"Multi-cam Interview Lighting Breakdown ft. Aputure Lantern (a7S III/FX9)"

How's it going, guys? I'm Robert from Machado Visuals, and I wanted to give a quick breakdown on a recent 3 camera interview I worked on. Now, I had to run BTS myself, which meant I had to set up the camera using a quick GorillaPod, so sorry for the pretty lackluster footage.
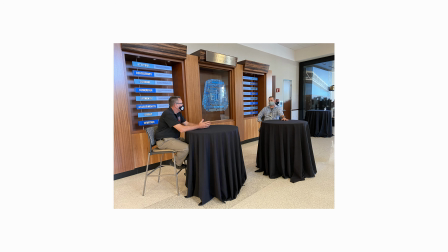During our scout, this is the location client had initially thought of using, but we eventually settled on pivoting towards the front of the display so that our frame was symmetrical.
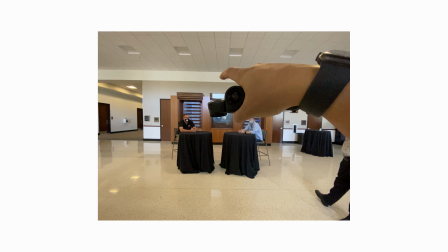As you can see, this caused major implications with lighting, as the main display has a massive glare from the opposite window.
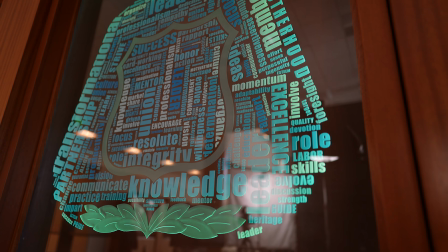Not to mention any lights we used needed to be skirted or off axis. With all this in mind, I went to the drawing board to come up with a lighting plot.
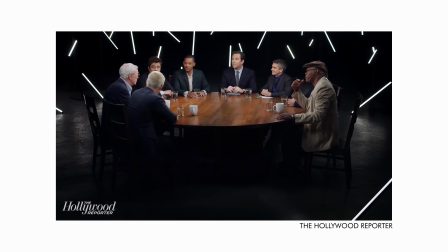Lighting multi-camera interviews is always tricky because they're all generally shot the same way, a wide master and over the shoulders depending on how many people are in the
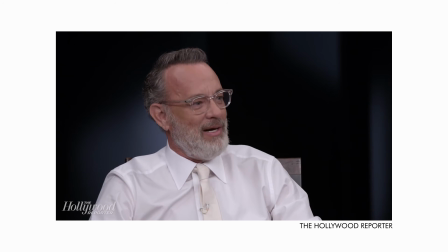scene. The more people you have, the more coverage you'll need, and the more challenging lighting becomes,
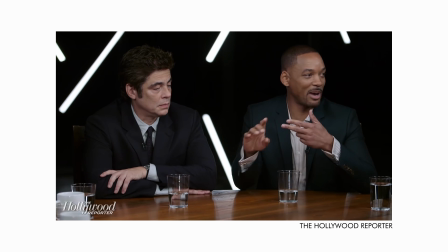since you'll need to figure out how to light without seeing stands in the frame, unless that's what you're going for. In most cases, this usually means you'll have to light from above. This is what my initial plan looked like.
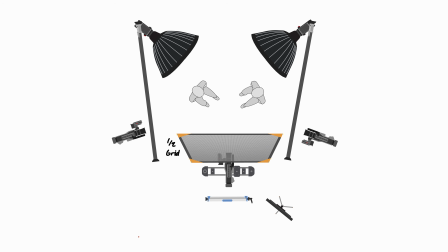I wanted to cross-key using two 300D Mark IIs with light domes, but during our scout,
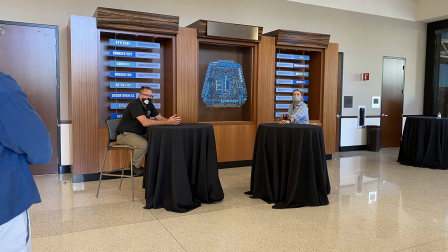I noticed that talent would be sitting much farther apart from each other than I had envisioned, so the light domes wouldn't have played as close as I would have liked.
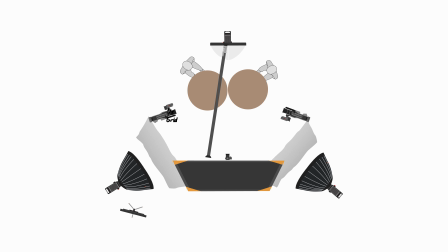Instead, I opted to use a junior boom to send out a 300D with a lantern attachment.
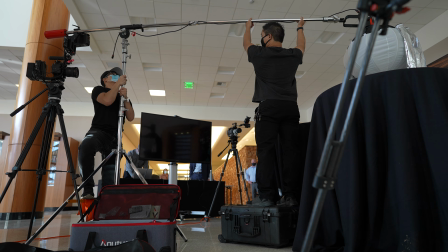Keeping shape and direction in mind, we flew the fixture just past talent, so we're achieving an omnidirectional farside key.
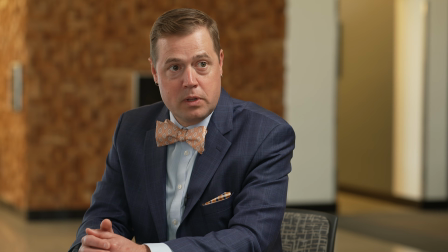By using a farside key, we're able to retain some contrast in the face so our scene doesn't look so flat and something you'd see on a television broadcast.
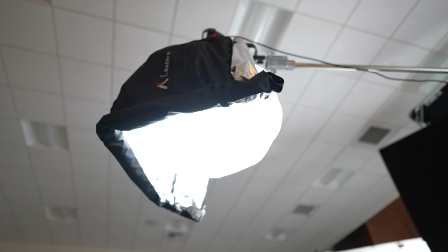To shape the light, I skirted the backside of the fixture so that it wouldn't show up in the rear glass display.
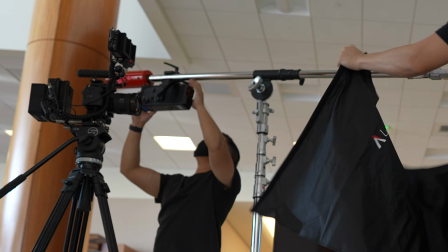The junior boom is great because it has an integrated 25-pound counterweight, and we use the super clamp to utilize the ballast as an additional counterweight.
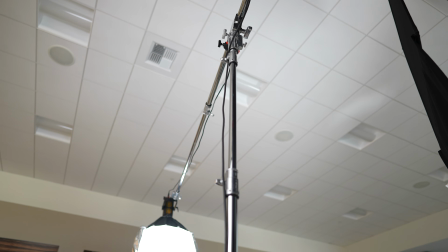You're not able to boom as much weight as something like a Menace arm, but it also requires almost zero setup time, which makes it really easy and quick to use.
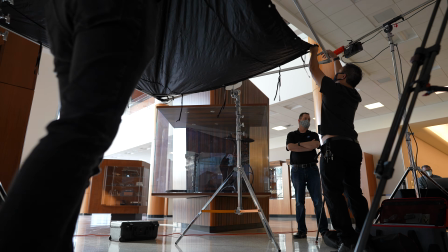To tackle the reflections, we sent up an 8x ultra balance using the negative side towards set, which blocked the window glare and helped black out the glass display. This got us around 90% there. We still had a fewer smaller reflections showing up, so we sent up a few 4x floppies and clamped some extra duvetine to the frame.
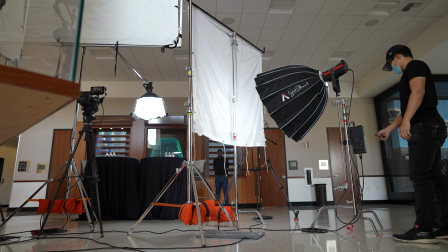For fill, we set up two separate 300Ds with light domes going through 6x rags, one full grid and another bleached muslin.
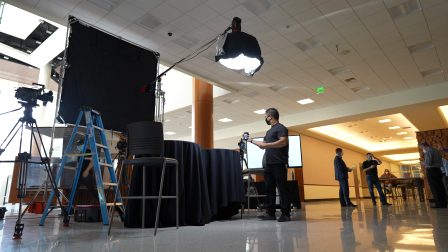In terms of ratios, our key was set to a 2.8 and our fill was set at around a 2.5, so about a half stop difference. This is also another great use case of using an incident meter. Since talent usually doesn't arrive until it's time to roll, I was able to light a general area without stand-ins and having to rely on a waveform, which is measuring reflectance. Whenever I'm lighting for an interview, I'll use a meter to set initial exposure and then use waveforms to dial into taste once talent is in.
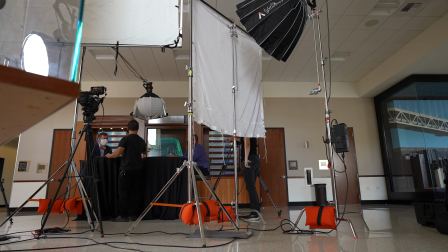Since all our sources were from Aputure, I was able to use the remote to independently adjust levels on my own with the meter.
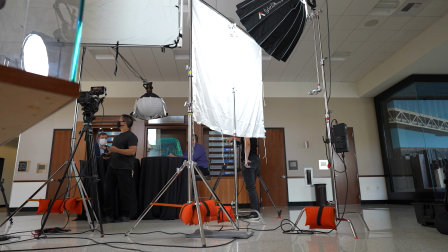Having this ability is incredible, especially when I'm wearing multiple hats on smaller sets.
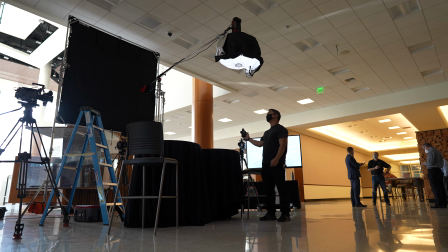This is a must for any overhead rigging as well, as it would take an extraordinary amount of effort to bring the light back down just to adjust settings.
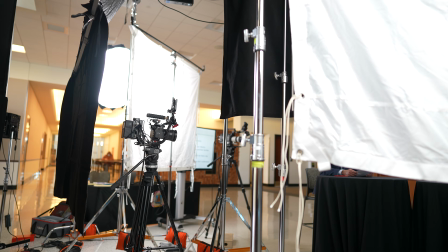For our cameras, our master was on an a7S III with two FX9s as our overs.
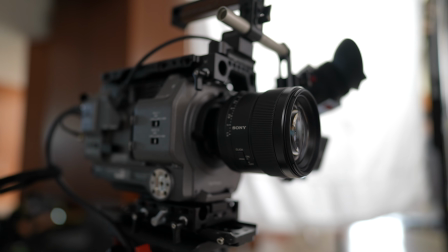The a7S was rocking a 16-35 and our FX9s had an 85 and 7200 G master, both set to 85mm at 2.8. A lot of you are probably interested in how well these cameras match, and I'm planning on doing a more in-depth video down the line, but to give it TLDR, we used S-cinetone on the FX9,
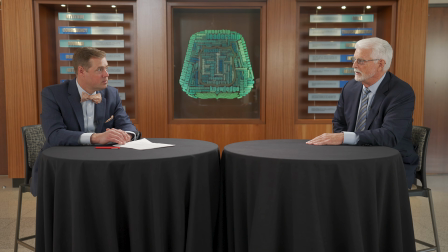and for the A7S, I used HLG3 in a Rec 709 color space.
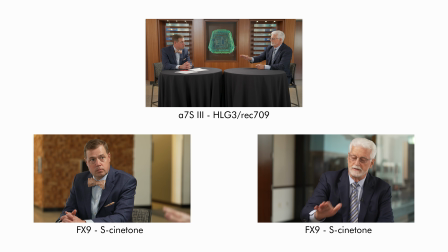For this client, I always bake in looks to help ease their post workload, and I was pleasantly surprised how well these cameras cut together.
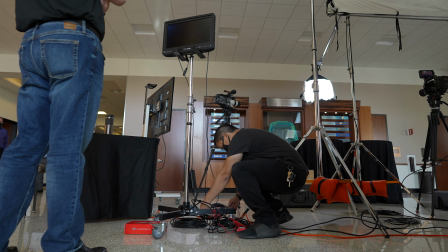I've had all the cameras into a decimator multi-viewer so that we were able to see all the inputs concurrently,
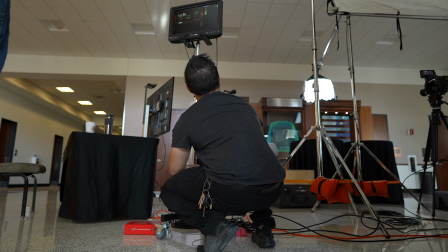and not only was this super helpful with matching our coverage, but it also gave me peace of mind that the A7S was matching the FX9.
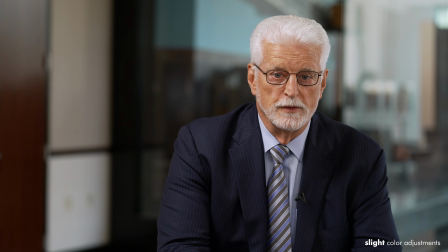It also gives client peace of mind since they can easily see all the feeds and sign off on the look. Hopefully this video was helpful in some way.
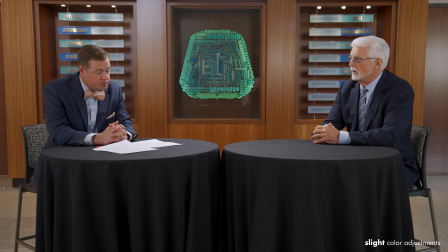I'm really happy with how the A7S has been handling so far. I'm always slightly hesitant when using new gear on jobs, but aside from those audio issues I mentioned in a previous video, this camera hasn't skipped a beat. I know a lot of you have been asking for a detailed rig breakdown, so keep an eye out in the next couple weeks. If you have any questions, feel free to leave them in the comments below. Thanks for watching, and I'll see you in the next one.